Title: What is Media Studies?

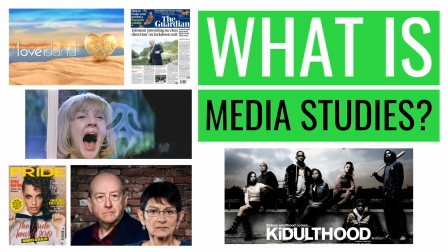A question I'm often asked by students that don't do media studies is, what is media studies? In this video, I'll be answering that question.
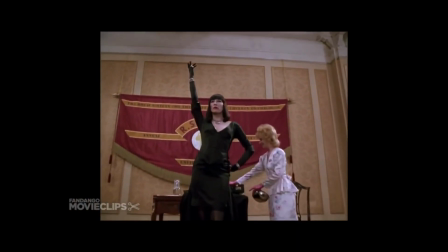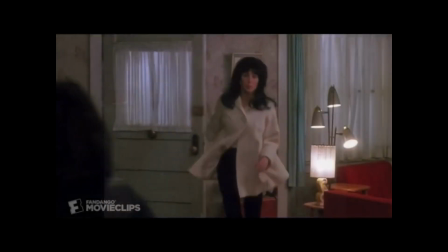I'm so excited!
Firstly, you are the experts in media.
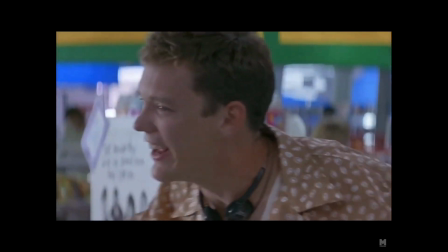Okay, really?
Yes, really.
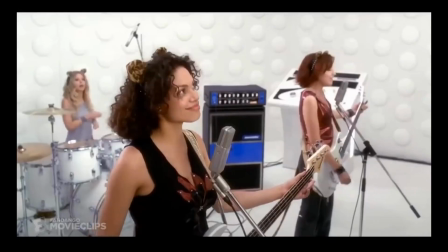The media is TV, movies, video games, social media,
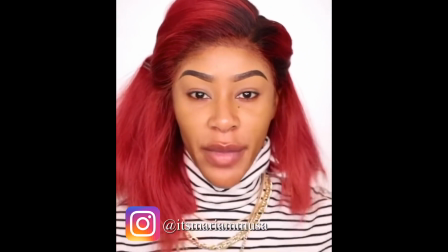all of those forms of mass media communication that we engage with all day and every day.
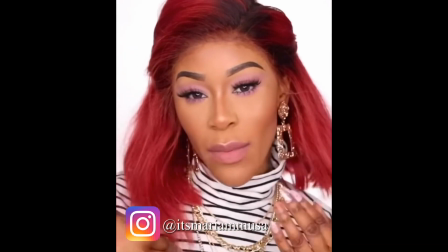What's my name?
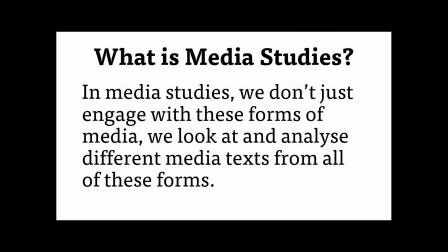In media studies, we don't just engage with these forms of media, we look at and analyse different media texts from all of these forms.
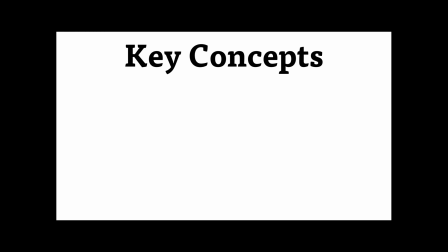There are 4 key concepts that we focus on in media studies, and those key concepts are media language,
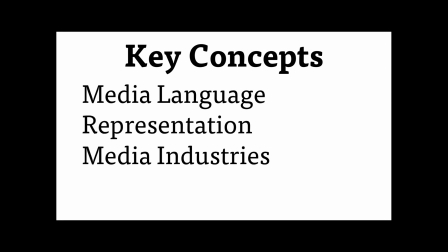representation, media industries, and audiences.
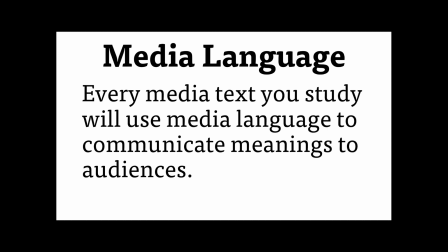Media language forms the basis of media because certain codes are used to convey a specific message, and the audience interprets the message based on their understanding of the codes.
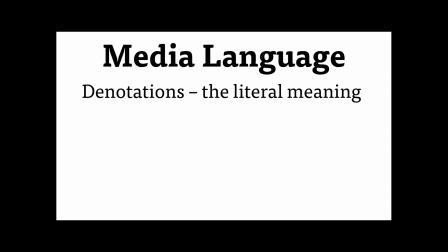These codes have denotations, the literal meaning of the code, and connotations, the associations with these codes.
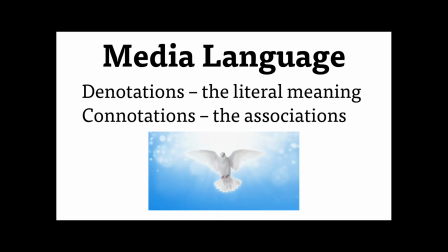For example, the denotation is a white dove, and the connotations are love, peace, luck, prosperity, and many more.
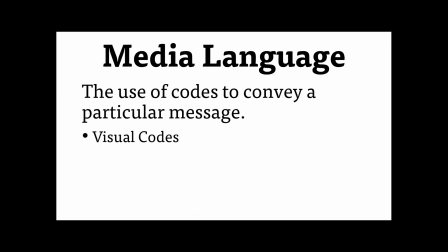The codes used in media language are visual codes, which includes colour, location, facial expressions, and clothing, technical codes, and that's camera shots, lighting, and editing,
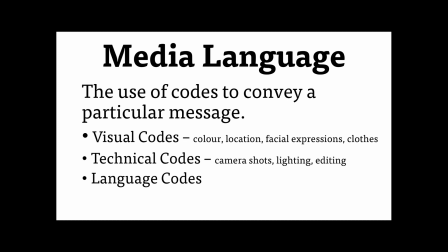and language codes, which is written language and spoken language.
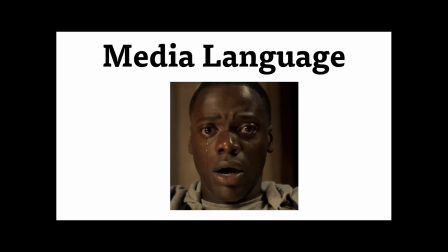Let's analyse a still image from the movie Get Out. The camera shot is a close-up. It's shot with dark lighting, and the character has tears running down his face, and his mouth is open. These are the denotations.
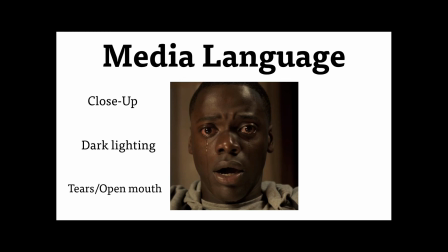From these denotations, can we work out the connotations and then identify what could be happening? The close-up is used to convey the character's emotions. The dark lighting suggests something sinister and evil,
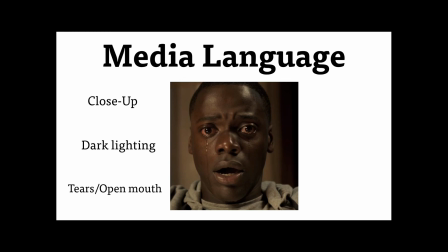and the tears running down his face could mean that he is crying through fear and worry rather than through sadness. Let's watch a clip and see how this translates through moving image.
You're so scared. You think it was your fault?
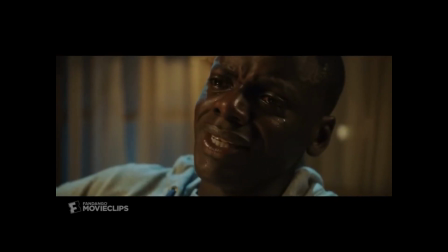How do you feel now? I can't move.
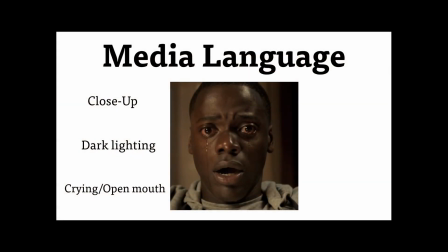As we identified, because of the dark lighting, something sinister and evil was taking place. We can see from that clip that he is being hypnotised and is frightened and worried because he can't move and probably doesn't know what's happening. So just by looking at a few denotations,
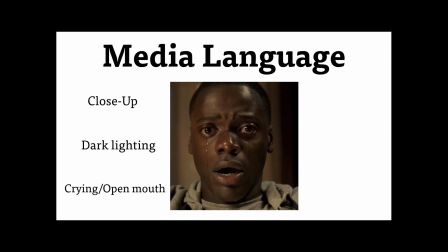we were able to work out and understand the codes and therefore analyse a short movie clip.
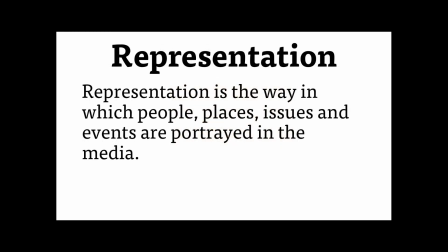Representation is where producers of media construct a representation of individuals, groups, issues and events using media language.
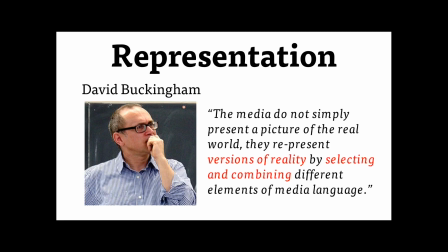A theorist named David Buckingham argued that the media do not simply present a picture of the real world. They represent versions of reality by selecting and combining different elements of media language.